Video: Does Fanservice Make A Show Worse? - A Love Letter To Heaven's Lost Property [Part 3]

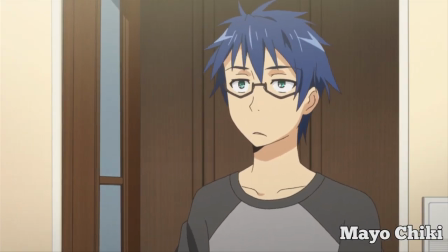250s
But the reason this is such a common trope in anime is because a lot of people find innocence to be a sexy quality.
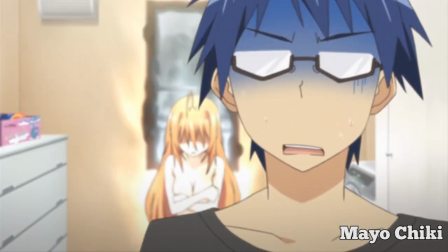258s
So scenes like this where the fanservice is accidental gives us
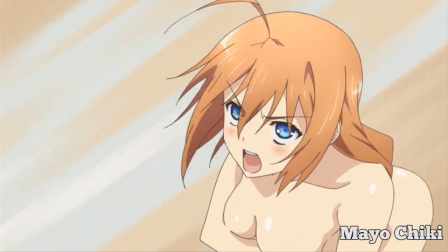262s
the audience an excuse to see them naked while still preserving that innocence.
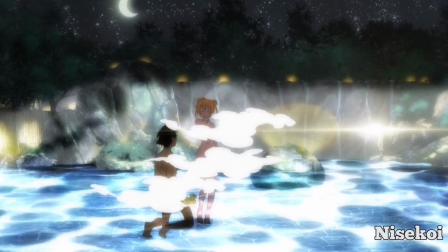268s
And of course it has to be an accident, because otherwise the main guy would look creepy if he was intentionally walking in on a girl changing or whatever.
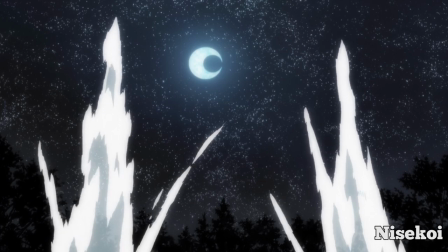276s
So like I said, it's a pretzel of a story.
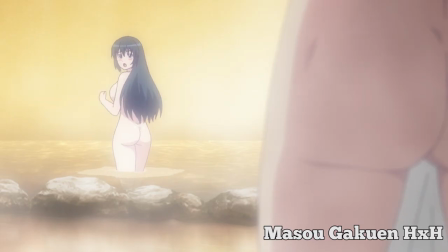280s
It starts with the end goal of having a fanservice scene while also keeping the characters innocent, and then has to contrive a way to make that happen.
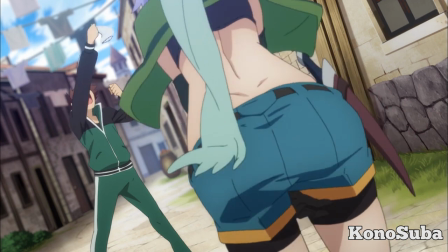289s
Of course, that's not to say that all fanservice is inherently bad. Quite the contrary, in fact, because it can be used really well.
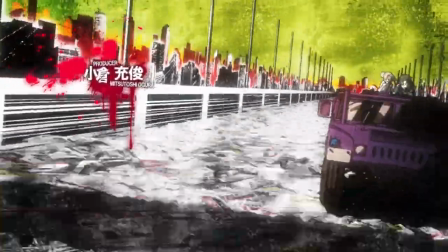298s
For example, in a show like High School of the Dead that has the style of a trashy zombie B-Flick,
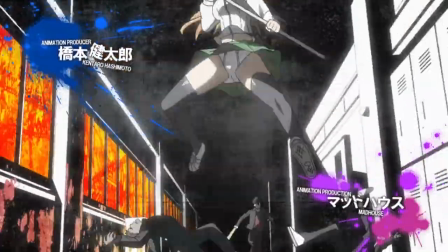304s
the stupid fanservice serves to enhance snap popcorn movie aesthetic,
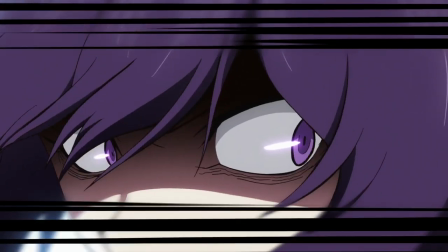308s
and I also like it when shows like Keijo base its premise around having stupid fanservice so that its inclusion feels natural.
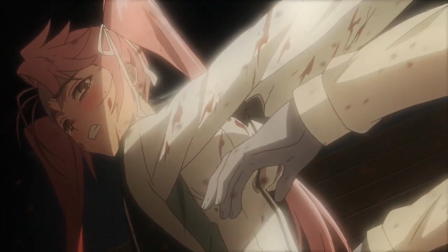317s
Now, the commonality between both of those examples is that they are self-aware enough to know that fanservice usually detracts from a plot,
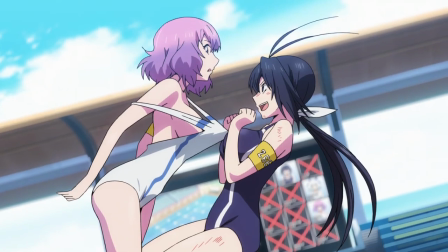325s
and then uses that to their advantage to better enforce their aesthetic. However, you can use fanservice in a smart way too.
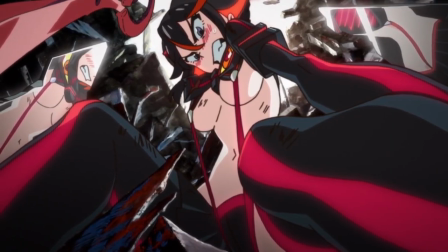333s
For example, Kill la Kill can use it to actively enhance the story.
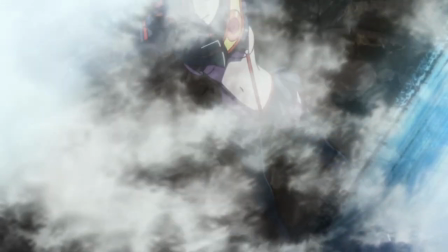338s
In Kill la Kill, Ryuko gains immense power from wearing god robe Senketsu,
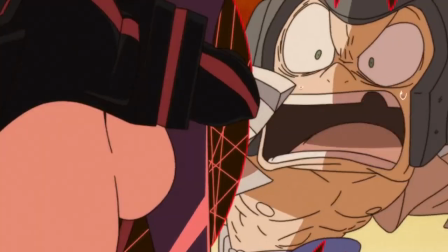343s
but in the first few episodes is constantly embarrassed by how skimpy and revealing the form he takes is.
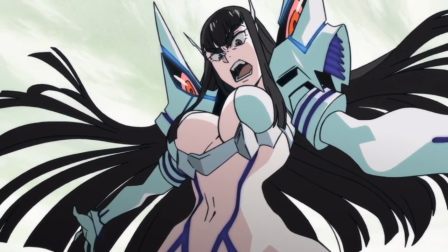349s
But then in Episode 3, Satsuki mocks her for feeling ashamed of him,
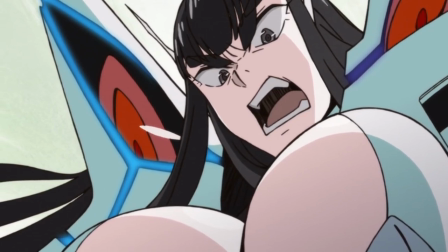354s
saying that if the end result was her achieving her goals, then she would gladly be naked in front of the entire world to do so.
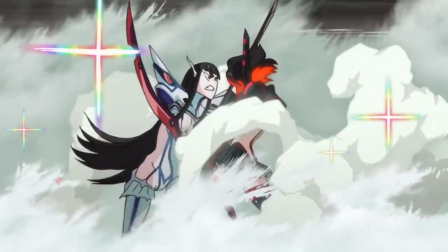362s
Ryuko then takes that advice to heart, and then only by getting past her embarrassment is able to become much more powerful for doing so.
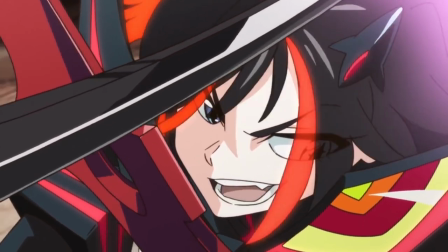370s
That's an example of fanservice being tied intrinsically to the plot, and being used to teach us things about the characters.
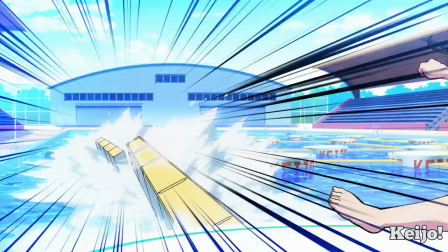377s
So to wrap up, I like fanservice when it's well thought out and placed into something with care and intent,
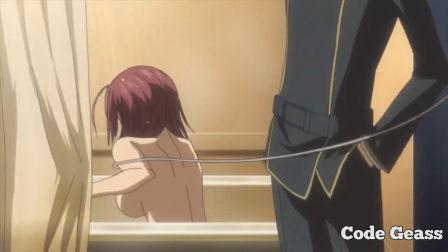384s
and tend to hate it when it's forced in where it doesn't belong, or used as a crutch for shitty writing.
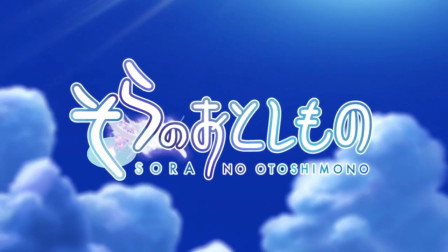390s
So where does SN0 fall into all of this then?
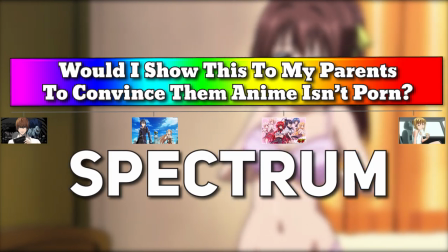394s
Well on the would I show this to my parents to convince them anime isn't porn spectrum, SN0 writes a jackpoint shit.
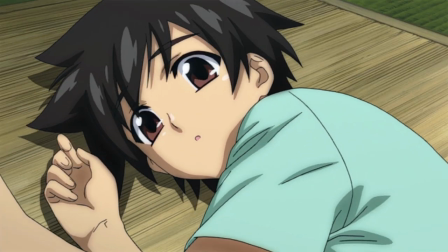402s
But for people who aren't immediately turned off by the prospect,
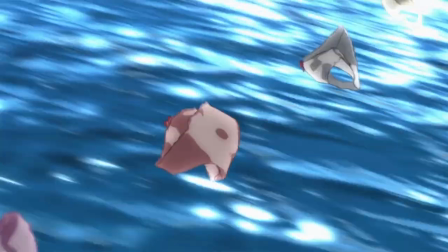406s
I'd say there are two types of distinct fan service in SN0. one of which I like and think actively improves the show, and the other I don't,
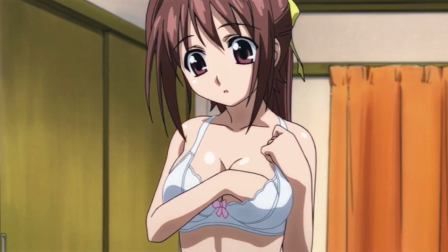415s
but also doesn't really detract anything either.
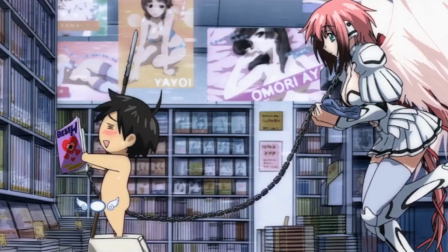418s
The first type is fanservice that's being used either as comedy or as the setup for comedy,
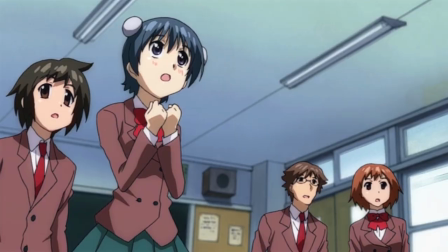424s
and I'd barely even call a lot of that fanservice. Take for example the famous flying panties in episode 2.
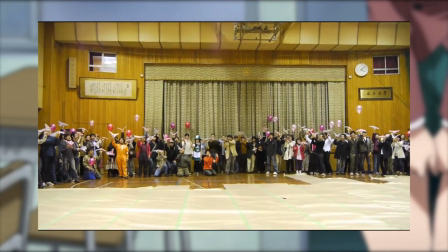433s
So famous, in fact, that there were literal community meetups where everyone gathered and threw mechanical flying panties together,
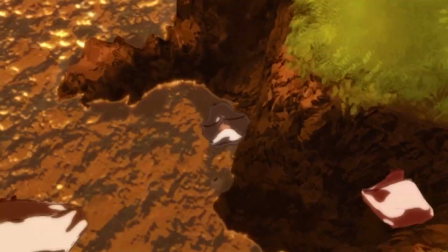441s
and god I wish I could've been to one. But the thing about the flying panties is, they aren't really being presented in a sexual way here.
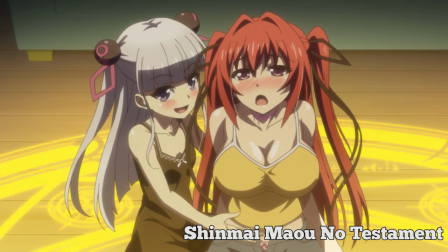450s
I mean, you can tell when an anime is trying to be sexy, and that's not this.
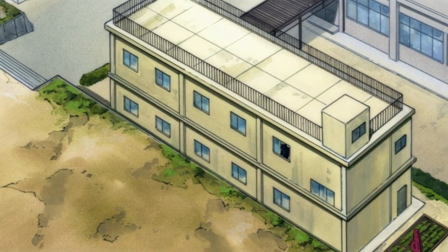456s
There are panties blasting off into the sky Team Rocket style, that's meant to make you laugh, not turn you on.
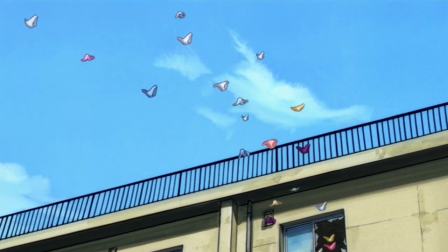463s
But there are fanservice scenes that are simultaneously sexy, and set up to really good jokes.
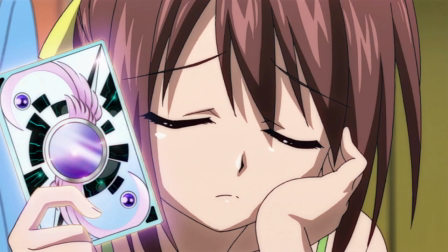471s
For example, in Episode 4, as punishment for the flying panties fiasco,
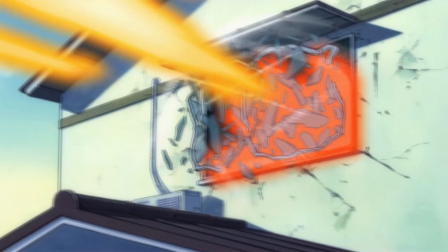476s
Zahora uses one of Ikros' cards to make it so that whenever Tomoki sees panties while in his house, they'll explode.
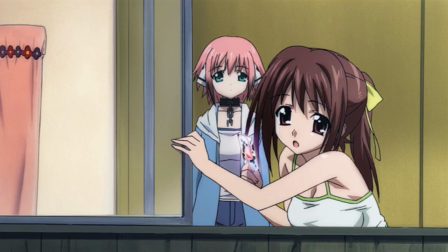484s
So to get his revenge, he does this…